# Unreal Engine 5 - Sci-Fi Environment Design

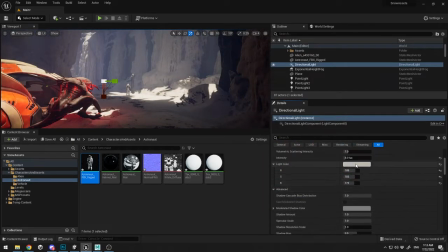74:05 What this means is I just don't slide in the blue gamma. I'm testing blue, purple, yellow, everything, just to find out if I can create some happy accidents and maybe like some other color too.
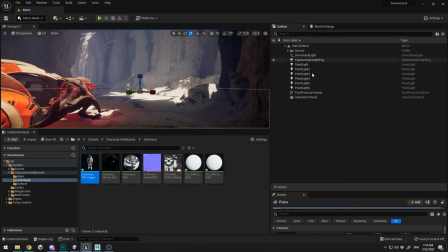74:21 And again, just a reminder, always create everything in folders, group everything in folders in order your scene to be clean.
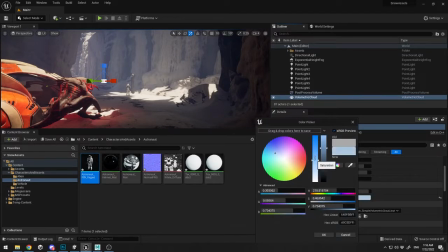74:30 As you can see, everything that is geometry are inside my assets folder.
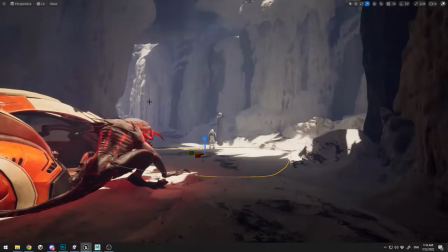74:36 And here I'm just playing with the clouds, and I'm gonna finish up and fix some issues on the lighting here.
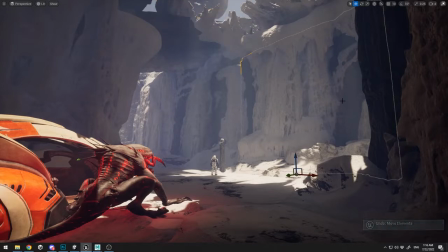74:45 I'm just testing some stuff. I'm just checking out if everything looking good.
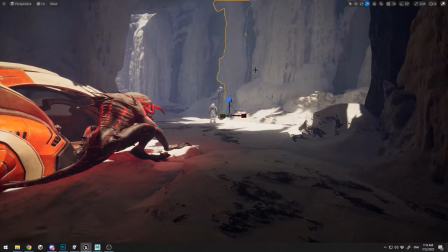74:51 And this is again another pass of just scattering objects, fine-tuning the objects in order to be more clean.
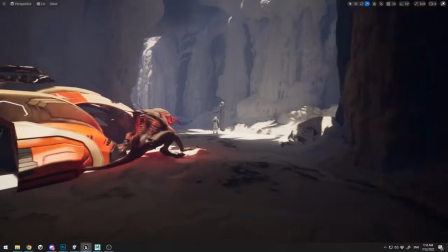74:59 And just a reminder, always try to create a clean scene.
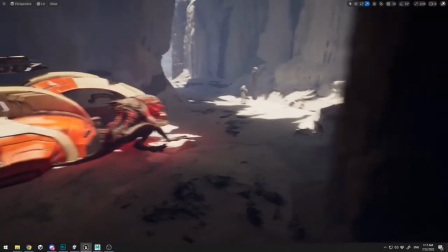75:05 Don't overextend with placing too much objects inside your scene.
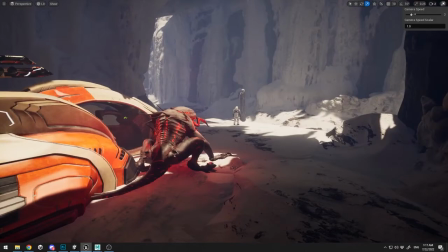75:10 And just test and observe everything.
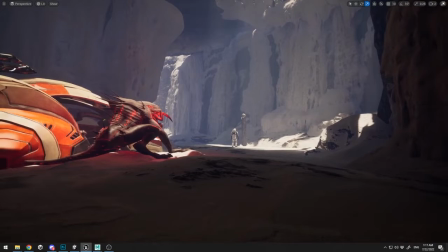75:14 Now I'm just testing and creating another different angle for my camera.
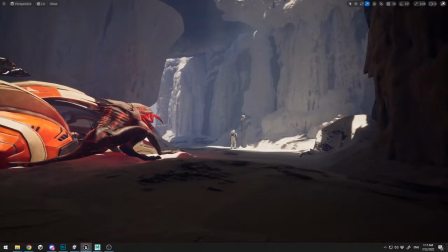75:20 Of course, it's a good
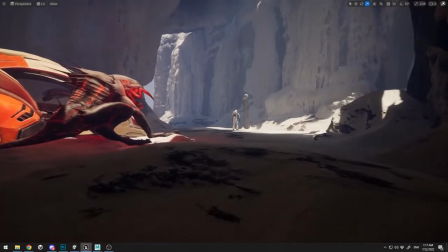75:23 method to place your camera from the bottom and not from eyesight of a player,
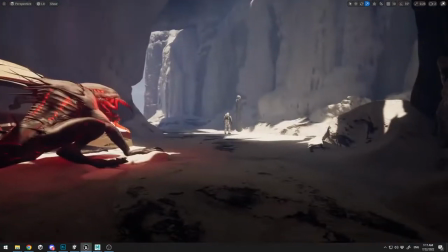75:31 because when you place camera near the ground,
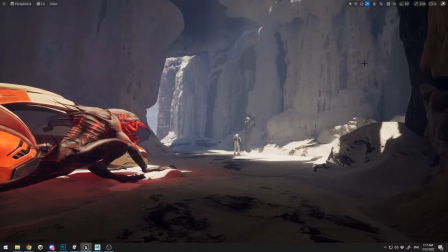75:34 it is more immersive and the angle is more good and more interesting.
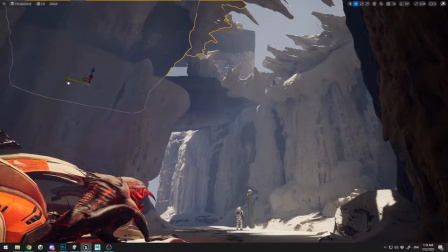75:41 And here again, I'm just moving some of my roof parts and just checking out on the ground how my light will look.
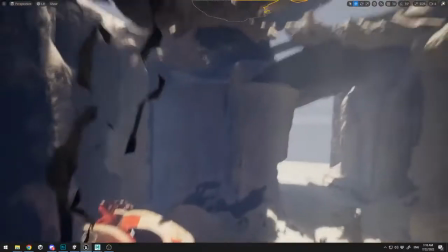75:51 All right, I'm just gonna speed up the camera in order to get to that point that I can move faster.
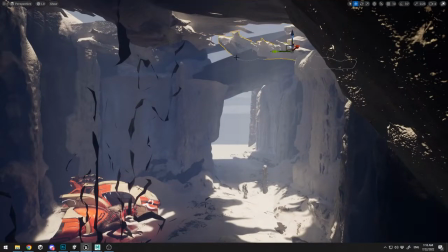76:00 And I'm just watching my ground below and just fine tuning the light in order to create this interesting light.
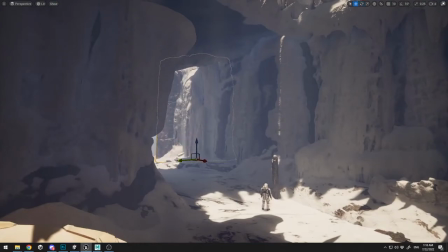76:09 You need to pay a lot of attention to the lighting in order to create that kind of good mood.
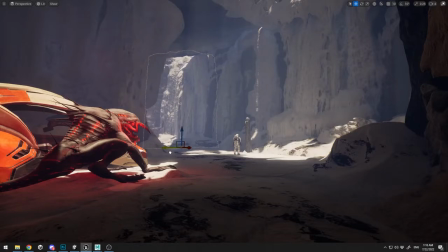76:15 As I've mentioned it all over this course, and I'm just gonna keep repeating it, that the lighting is very, very important in order to create the mood of your scene. Here, I'm just filling up the gaps at the background over here and fixing some issues with it.
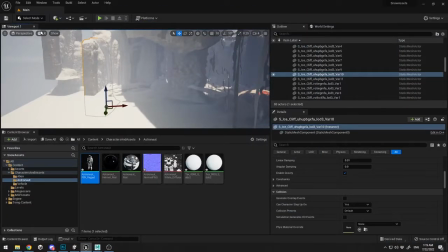76:33 All right. Let me just add a little light over here because I want to fill up
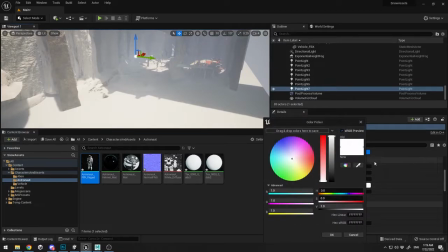76:41 a little bit lighting over here in order not to lose the details of the rocks through the fog.
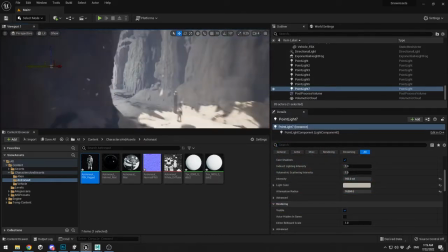76:49 All right. And I'm just pushing a little bit intensity, just like that.
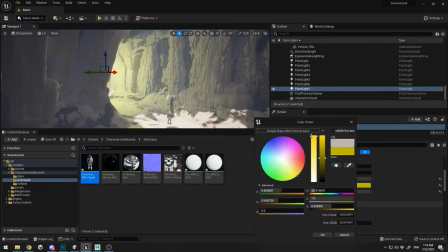76:57 Maybe make it a little yellowish. I'm just experimenting, guys, with different colors, with different things,
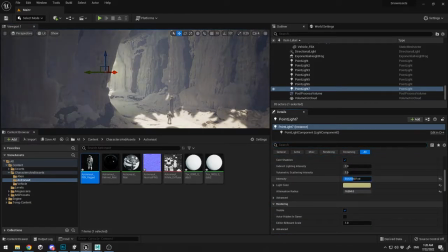77:04 and I'm just turning off the shadows in order to fake a bounce light and get that details from the rock, just like that.
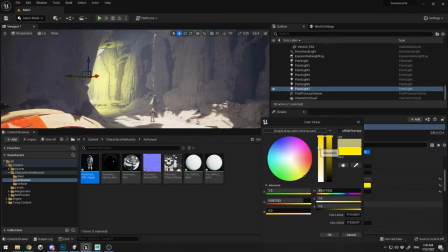77:13 Let me just put a little bit yellowish like that.
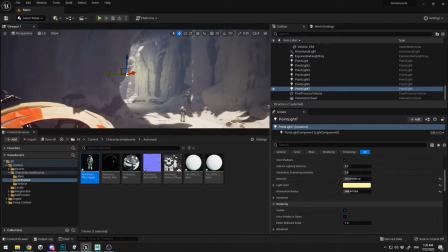77:18 Let's tune down the intensity. I just want a soft, subtle shadow, nothing too powerful.
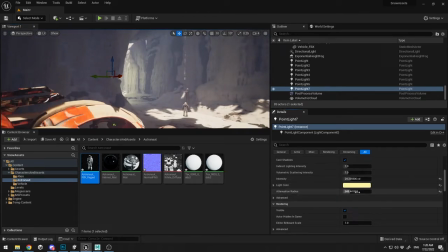77:28 Let me just move it a little bit like that. And I can play with the radius, with the intensity, and with the color. And here I'm gonna tweak a little bit more the fog. Let me just see.
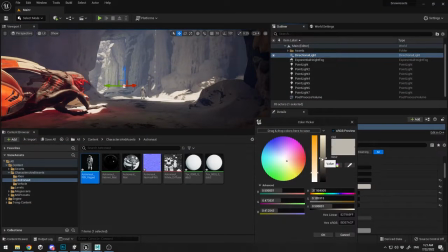77:41 And always when you try change some stuff on your scene, like the lightning, fog, maybe scatter the objects, always go back to your
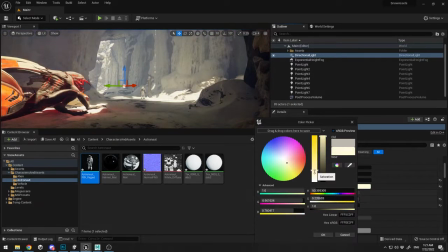77:52 original view where you're gonna render your piece of art and just see it from that angle in order to get the picture of it.
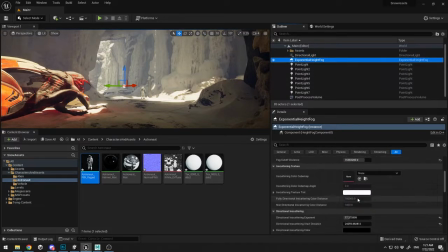78:01 All right. And the most important thing that you need to tweak is the exponential height fog and the directional light.
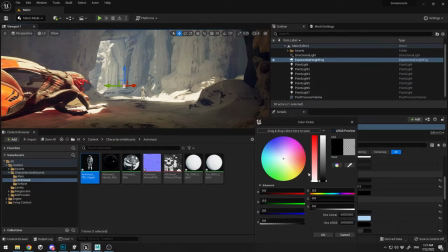78:09 Those two things are the base foundation of what your scene will look like.
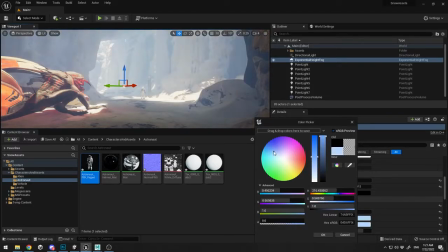78:14 All right.
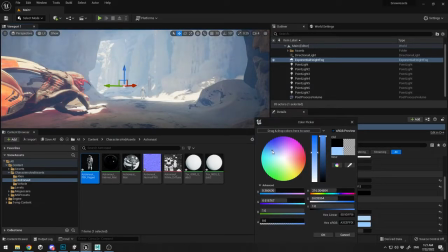78:15 And the final touch, of course, is the post process, because with the post process,
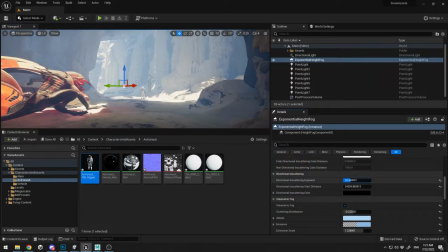78:19 you can achieve the great coloring that we're going to have at the end of the video. And of course, everything will be described in one of the final videos. I'm going to show you my settings for the exponential height fog, of the directional light,
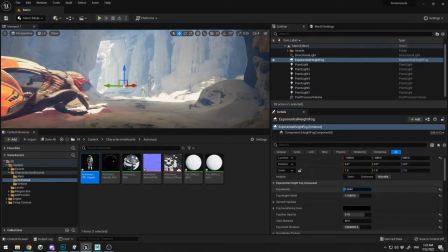78:35 of the post process, and you're going to have this as screenshots in the resource folder. All right. So here I'm keep pushing my height fog, and I'm keep experimenting with the scale, with the view distance, with how dense the fog it is, and I'm just playing with the settings.
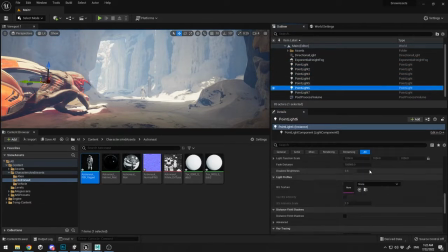78:52 All right. Here I have few point lights. Those are the green and those are the red over here.
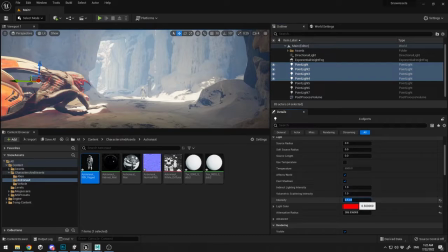78:59 And I just need to tune down the intensity because it is too much and we have a lot of reddish over here on the snow.
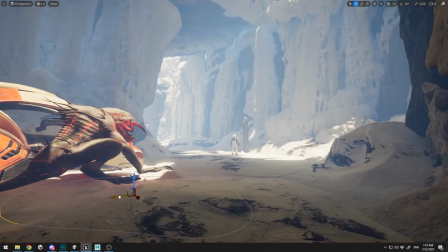79:07 And I'm just gonna fine tune some areas that I don't like in order to blend more. And here, as you can see, we have a clean scene. We have a clean view of our astronaut, a clean view of our object,
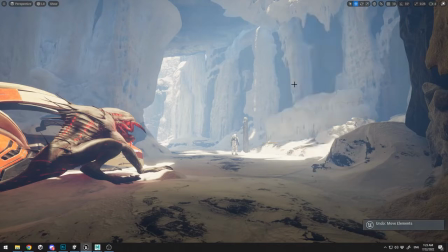79:21 and it's getting more and more good in order with the composition.
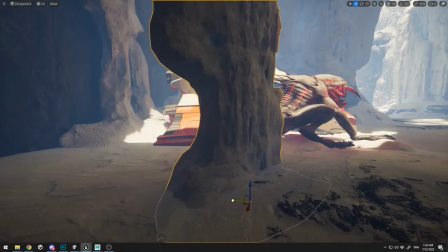79:28 I'm just gonna need to move this column over here and try if I can create some shadows on the left, but
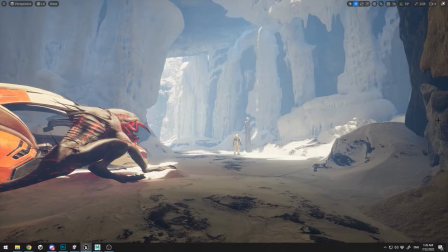79:38 this will block my vehicle, and I'm just gonna get rid of it, of course, because I want to see my vehicle over there.
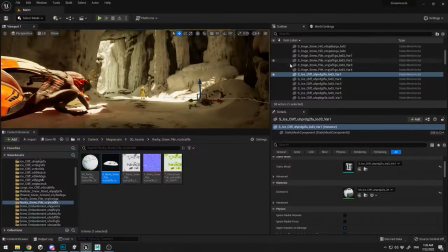79:45 All right. So here is how my scene look without the fog, and when you turn on the fog, you get completely different look.
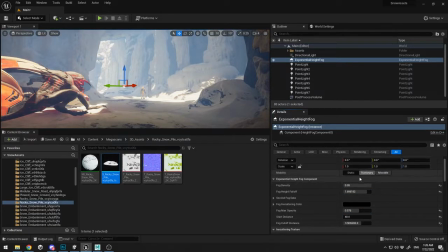79:53 And I'm just gonna try and fine tune my fog density, and it is around the values of
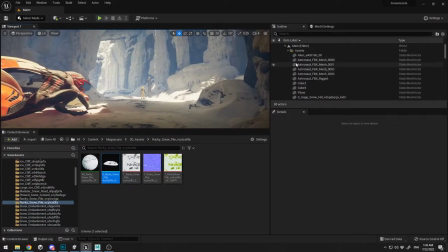80:03 0.203 or 2 in order to create that mood. All right, pretty straightforward process, guys.
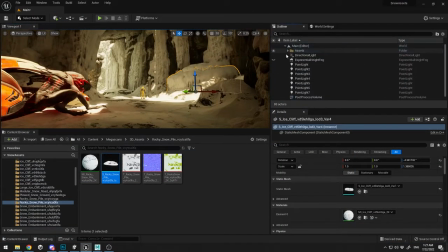80:11 I'm just playing with it. And let me put 004.
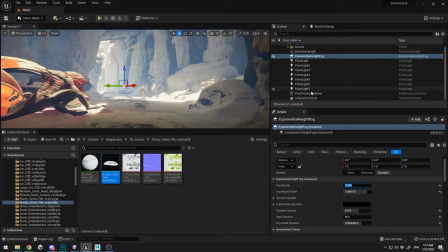80:17 I think this is pretty good for my fog. And right now I'm gonna start experimenting with the post process.
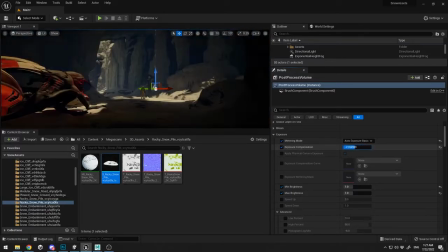80:23 I'm gonna put on auto exposure, and I'm gonna fine tune my auto exposure to 0.6, maybe something like this.
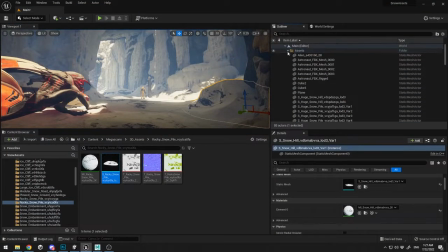80:32 All right. And right now the thing that is off is that beast, which is not looking good inside my scene, and I'm gonna get rid of it at the end of our video over here.
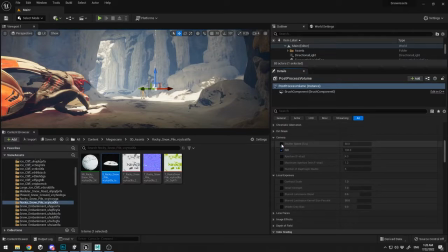80:46 And I'm just gonna create and test different stuff on my lenses, on my exposures.
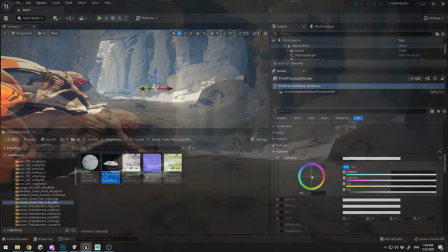80:54 The most important thing in the post-process volume are the color corrections, which are the highlights, the contrast.
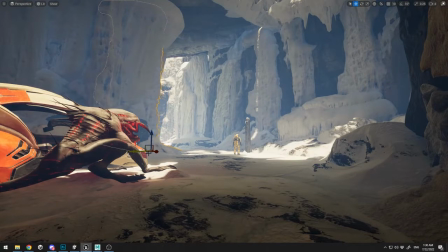81:02 And let's continue on by fixing some of the objects over here. Let's duplicate this pillar and let's place it over here and create a good angle of it in order to add more detail at the edge here,
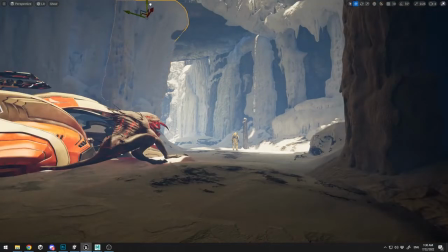81:14 because at least for me it's too repetitive.
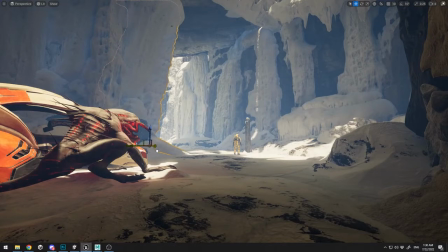81:19 And I'm just scaling up in order to blend them together. And you don't want to have any artifacts between the blending. So I just want to blend it something like this.
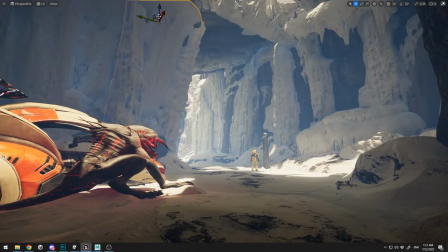81:36 And you see that my foundation, the bottom is a little bit off, so I'm gonna tweak it up like that.
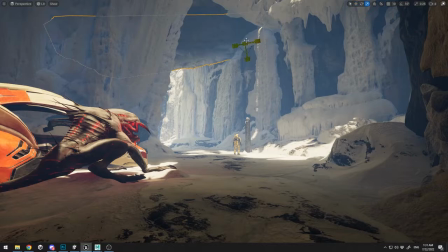81:43 And I have a little artifact when they connect with the rock up here. So I'm just gonna fix it by moving it over here. And as you can see, we've added another interesting layer of detail at the left column.
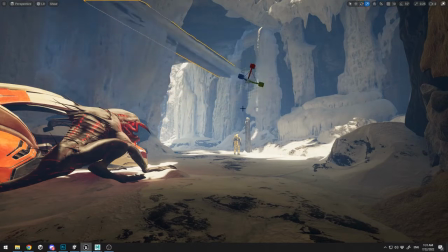81:55 And I'm gonna fix the roof here. I'm gonna make a little bit of leveling going down by scaling it up. Let's try to rotate it. Let's try a sharp edge over here, if it's going to work.
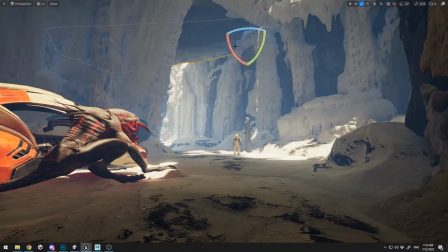82:12 Let me just rotate it, scale it a little bit. But that's too alien. All right. Maybe we can place it over here at the bottom. No.